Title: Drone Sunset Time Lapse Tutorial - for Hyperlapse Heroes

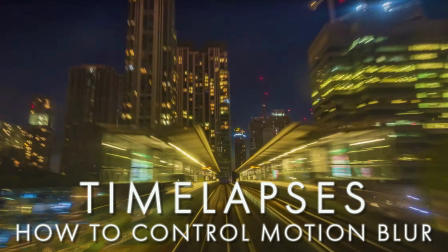4:03 I have done two videos that explain in depth the most important factors to consider when shooting timelapses and hyperlapses.
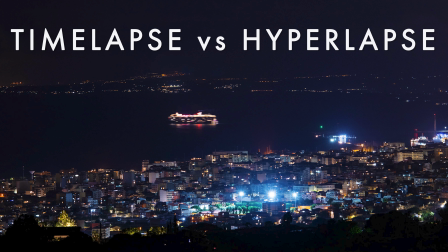4:12 If you're a serious timelapse warrior, I suggest watching them. You will find a link at the end of this video and in the description below.
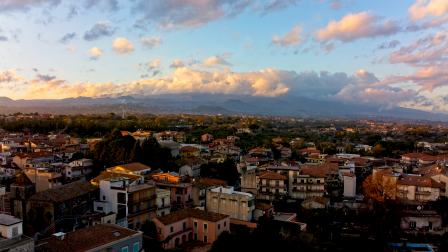4:21 This is the scene, mighty Mount Aetna with some interesting clouds and a small village in the foreground.
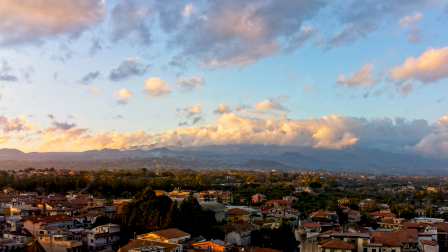4:27 The sun is to the left of the frame at about 9 o'clock position.
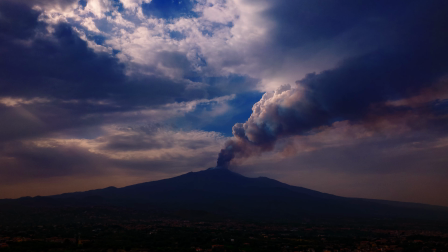4:32 First of all we have the choice between a timelapse with a static point of view,
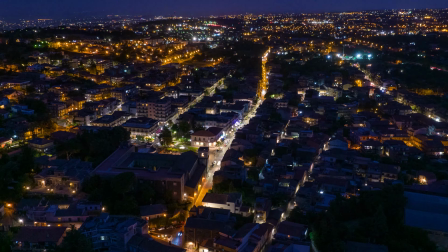4:37 in other words with a aircraft hovering, or a hyperlapse with some drone movement.
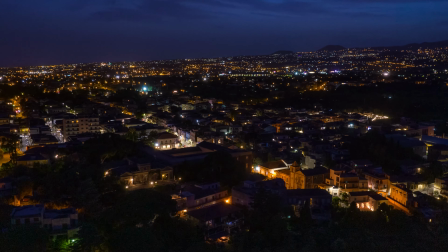4:43 I would not consider a fast moving hyperlapse as it would distract from the main subject, which is the sunset.
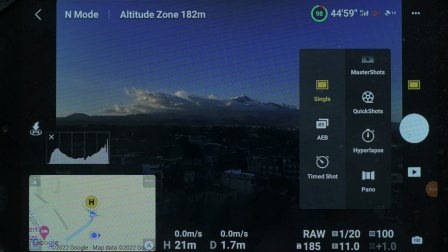4:51 I decided to go for a static timelapse using the free mode in the hyperlapse menu of the Mavic 3. There will be some drifting, but hopefully I can stabilize it in post-processing.
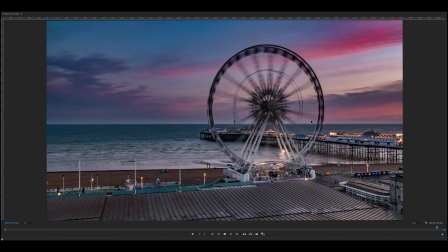5:03 Another choice to make is whether or not to do focus ramping.
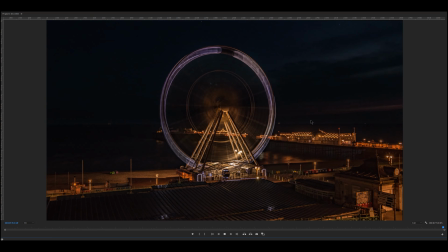5:07 In other words, modifying exposure values to increase the amount of light hitting the sensor after the sun disappears.
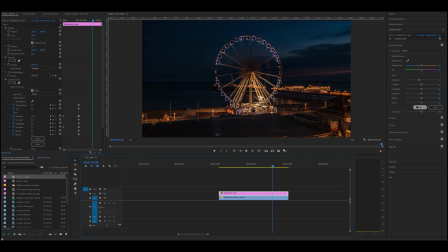5:15 It is a bit of a trade-off, using focus ramping the shadows at the end of the timelapse won't be too dark, but there will be some change in luminosity that we will have to try to reduce in post-processing.
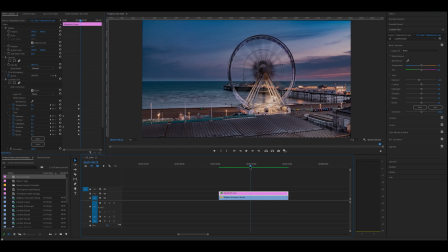5:28 Without focus ramping the flow of the timelapse will be smoother, but we risk having the last part of the clip too dark.
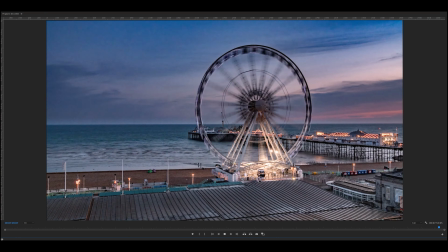5:35 In this case I decide to do without focus ramping, hoping that the lights from the village will brighten the scene towards the end.
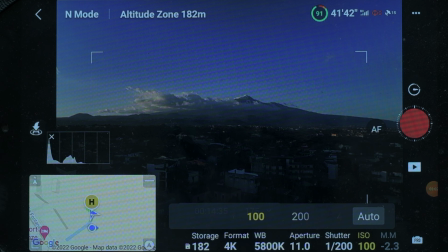5:44 I have to choose the values for exposure. I can keep the ISO on the lower value, 100. I prefer to keep the aperture at the minimum value to get some nice star effect in the lights. The resulting shutter speed for best exposure is 1 20th of a second.
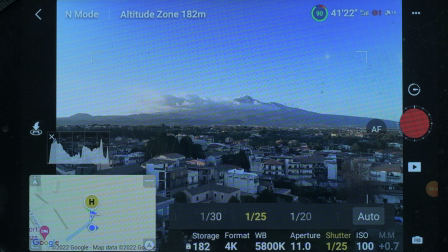6:00 In most time lapses I prefer to set shutter speed to around 1 second to make the most of motion blur,
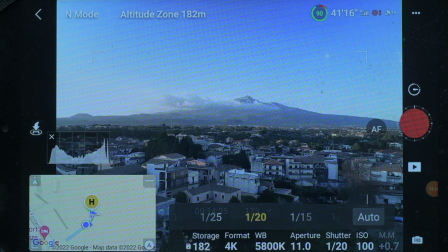6:06 but in this case there are no moving elements, so motion blur is not so crucial. I could put an ND64 filter and get a longer shot at speed but it probably will be too long so I'm a bit in between and after all for this scene 1 20th of a second should do fine
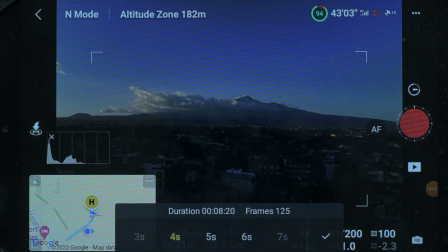6:26 then I have to choose the frequency of shots since the main movement in this case will come from the clouds one shot every five seconds will make the clouds move faster the downside is that the resulting movie will be shorter, about 13 seconds. Let's try this value. I could do several other videos about sunsets or sunrise hyperlapses using different technique and maybe also trying to go against the full sun with a drone. Let me know in the comment below if you are interested.
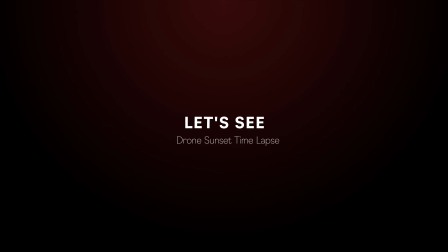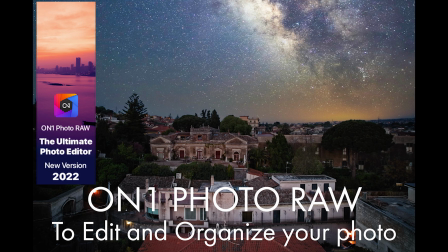7:04 In the last few months I've been using ON ONE photo RAW to organize my video and photo and post-process the RAW file.
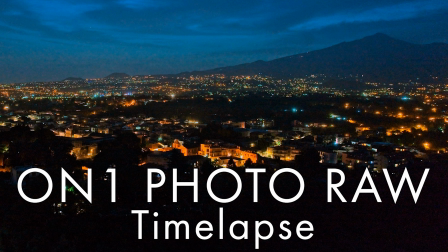7:13 It has a functionality to put together, very quickly, a timelapse or hyperlapse. You will find a link to my video about On1 Photo RAW in the description below, as well as a discount coupon for this product.
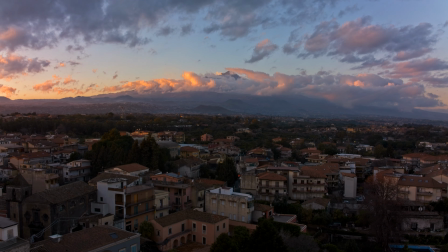7:28 As you can see there is some drifting in the timelapse, which is normal with the drone hovering in a static position.
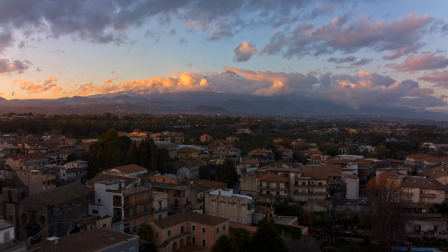7:38 But after applying War Spabilizer in Premiere Pro, the clip is nice and stable.
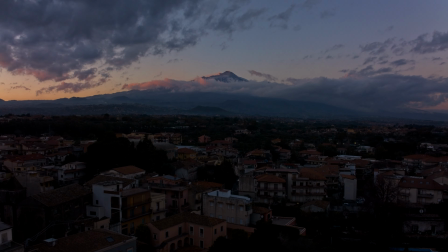7:42 There is some pleasant cloud movement around Mount Etna.
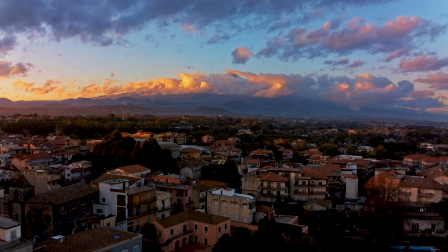7:50 And after color grading, the transition of the colors in the sky and in the clouds is quite nice.
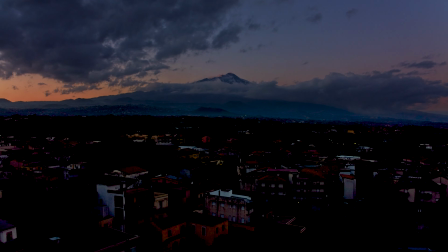7:56 One disappointing thing is that I was expecting more artificial lights to turn on in the village,
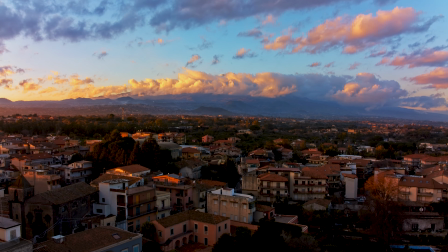8:03 for a nice shift in luminosity.